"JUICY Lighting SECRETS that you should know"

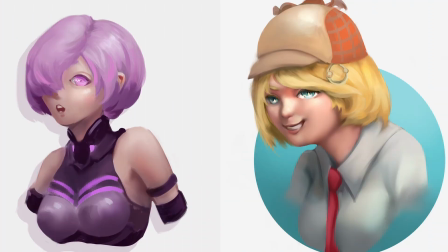I used to suck at lighting. Every drawing I did was flat and lighting was more of a guessing game.
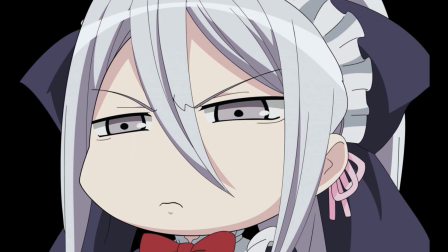Sometimes I get it and a lot of times I don't. Like, is there a difference if I put the light here versus here? Anyways, it just seems like a whole nother can of worms when it comes to lighting.
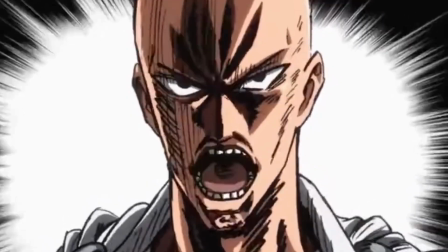That's why I went to an ultra secret painstaking training regimen to learn how to paint light properly.
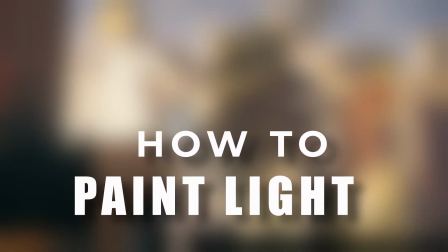And a 10-kilometer run!
And in this video, I'll share those secrets with y'all using Mappa Studios' hit title Chainsaw Man.
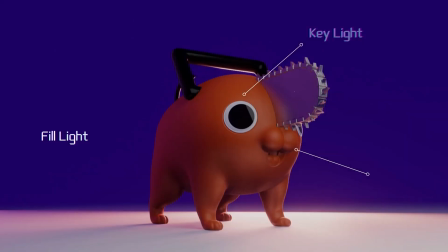Here's Pochita. Aside from being adorable as fuck, Pochita is also being lit under 3 light sources.
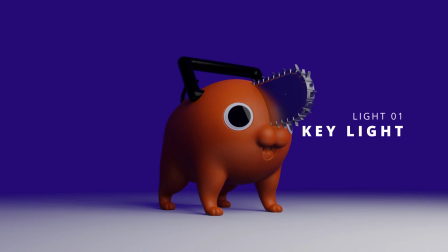The first one is called the key light. This is the main light source in the scene and is usually the strongest.
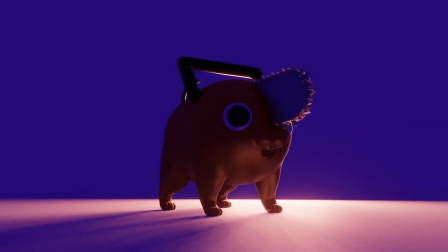The most common key light source, you guessed it. The second light here is called the rim light, the one that's in every Marvel poster.
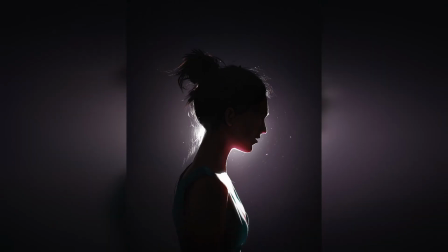It's a strong light placed to the side or behind the character to accentuate their silhouette, giving them a border of light around their figure.
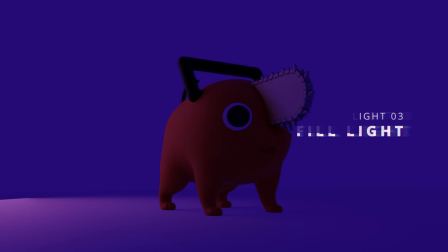And then finally we have the fill light, which is used to fill in the shadows. The reason why characters aren't just pitch black on the other side of the key light is because of this.
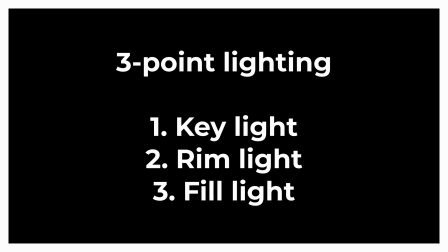So those are the basic functions or roles a light source can play in the scene. Thank you, Pochita.
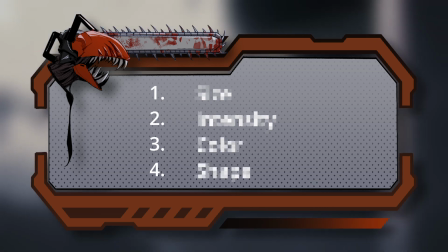Now, to each of those light sources, we have 4 parameters that we need to consider.
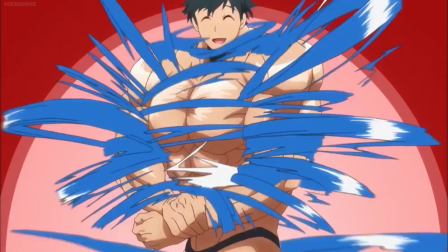How big is the light source? How strong is the light? What's the color?
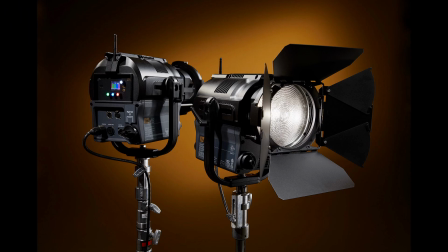And finally, the shape, which we can affect using something called barn doors in films or filters for that dappled effect.
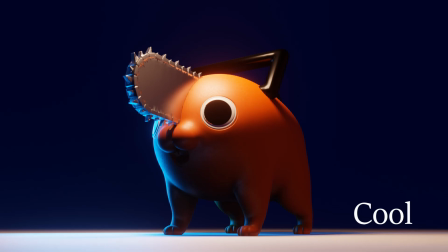By tweaking each of these things and the position of the light, we can achieve drastically different looks.
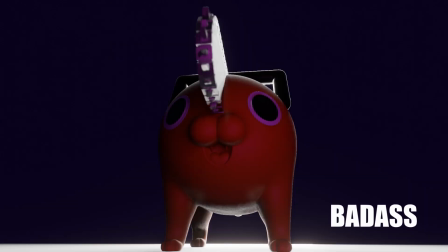Now that we know the basics,
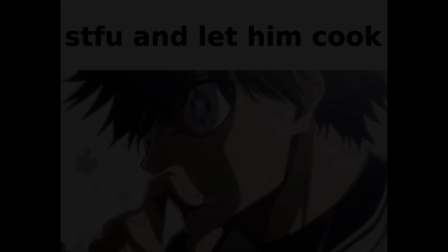let's get into the juicy part to see how the pros actually light their scenes and how they use light to enhance the story and composition.
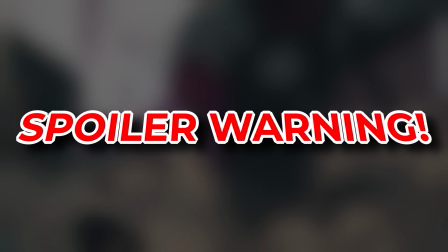Spoiler warning, this part of the video will have some minor spoilers going forward as I will be using scenes from the anime to explain my talking points.
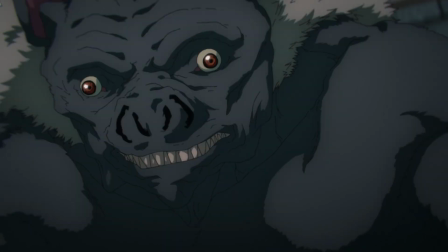So if you haven't watched the anime, go watch it now and come back to this video. Alright, let's look at this first scene at the hospital after Denji defeated the bad demon.
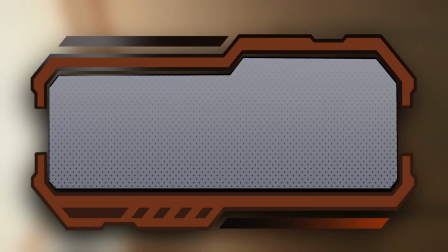In this case, the only light source here is the sunset light coming from the big window here.
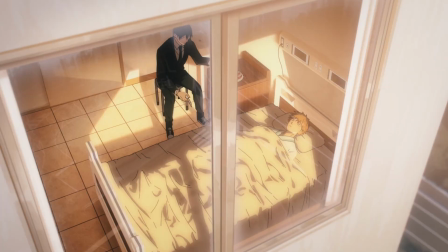Since it's sunset, the warm orange tones all over the room and we have this mystery fill light lighting up the shadows of the room.
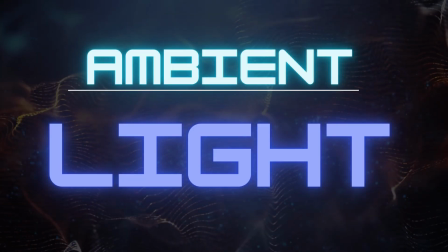Except this is called ambient light. Basically, this happens because of the bouncing nature of light.
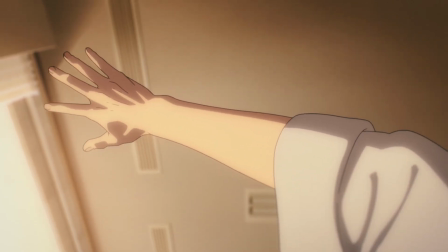Light enters the room through the window here and it bounces off the floor and the walls, lighting up the entire room.
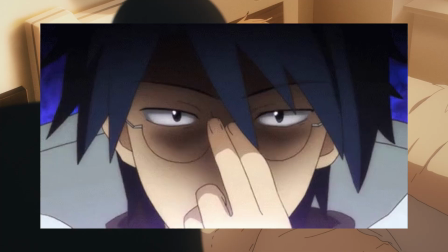Okay, whoa, now hold on a second. RossDraws, you just used 2 different terms for the same thing.
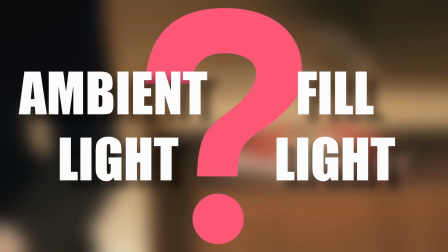What's the difference between the ambient light and fill light then? Good question.
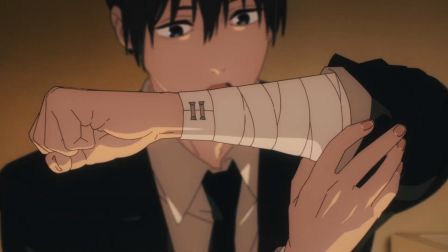It's direction. Ambient light generally has no direction and is just the result of bouncing light rays,
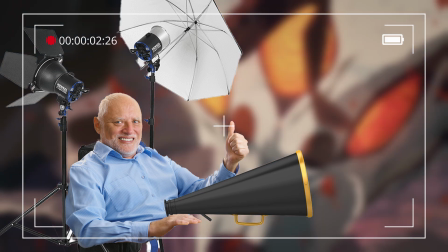whereas fill light is often intentional and is pointed towards something for the purpose of lifting the shadows.
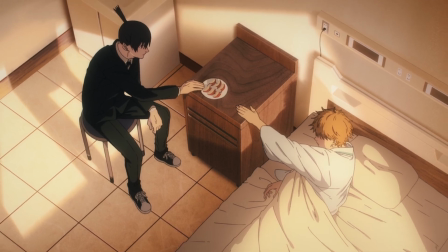The placement of the characters are also worth noting here, as this sets up an excuse for Mappa to do this next.
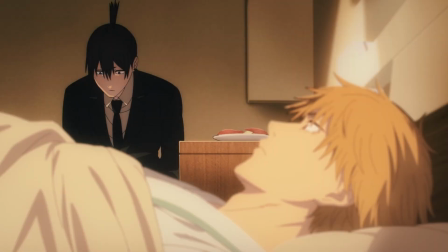Throughout the scene, Denji stays fully in the light and Aki in the shadows,
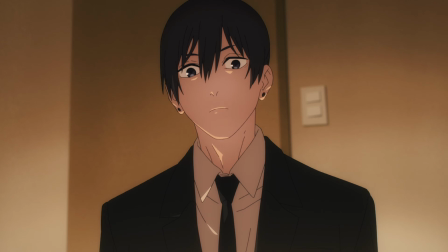with only some faint bounce light acting as rim light for highlighting Aki's face.
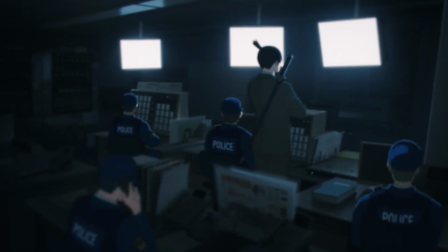There's also this under lighting going on that makes him look like he might be hiding something.
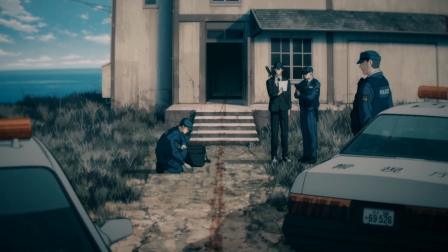Aki goes on and sort of interrogates Denji about Power's betrayal and warns him about how untrustworthy demons can be.
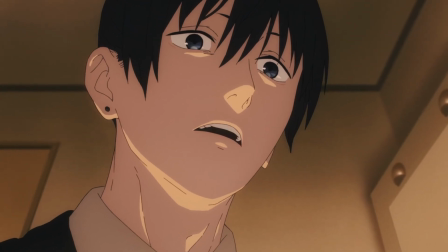So Mappa exaggerated under lighting here on Aki's face,
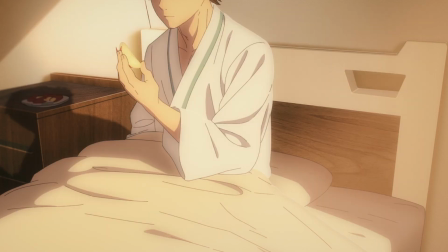which is often used for supernatural and horror settings to make him look more menacing as he gives Denji the warning.
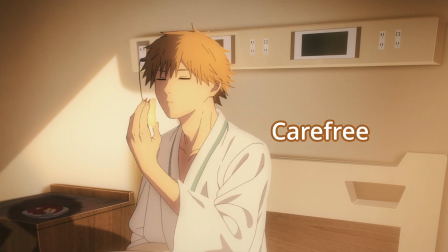Here we really see the contrast between the 2 characters and the intentions during the conversation.
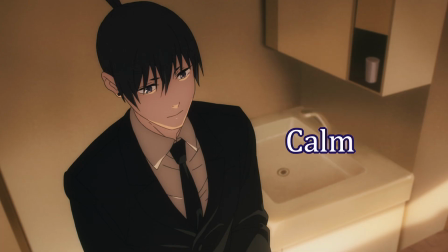Mappa was able to bring out those personality differences smoothly using lighting as a support.
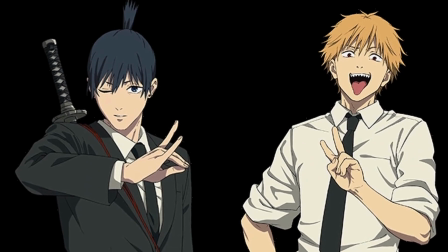Now, let's look at another scene with a similar setup, but this time the roles are reversed.
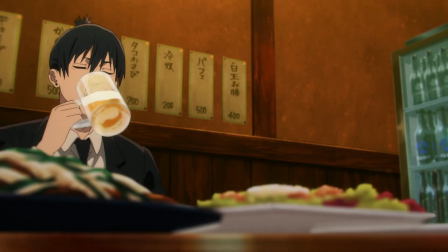The gang is celebrating with a drinking party after yet another tough battle.
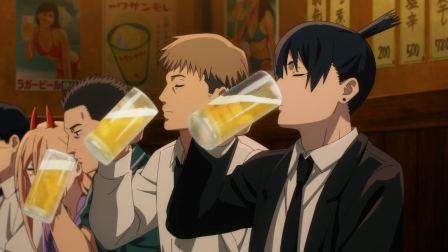There are warm lights everywhere in the izakaya to make the scene feel friendly and safe.
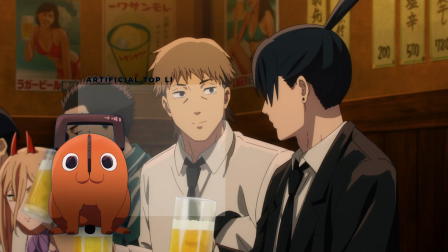Pretty similar setup as the previous scene, except this time it's using artificial light,
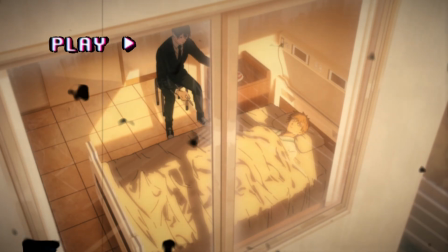so the room is much more well lit and also less moody compared to the single light source setup as the last scene.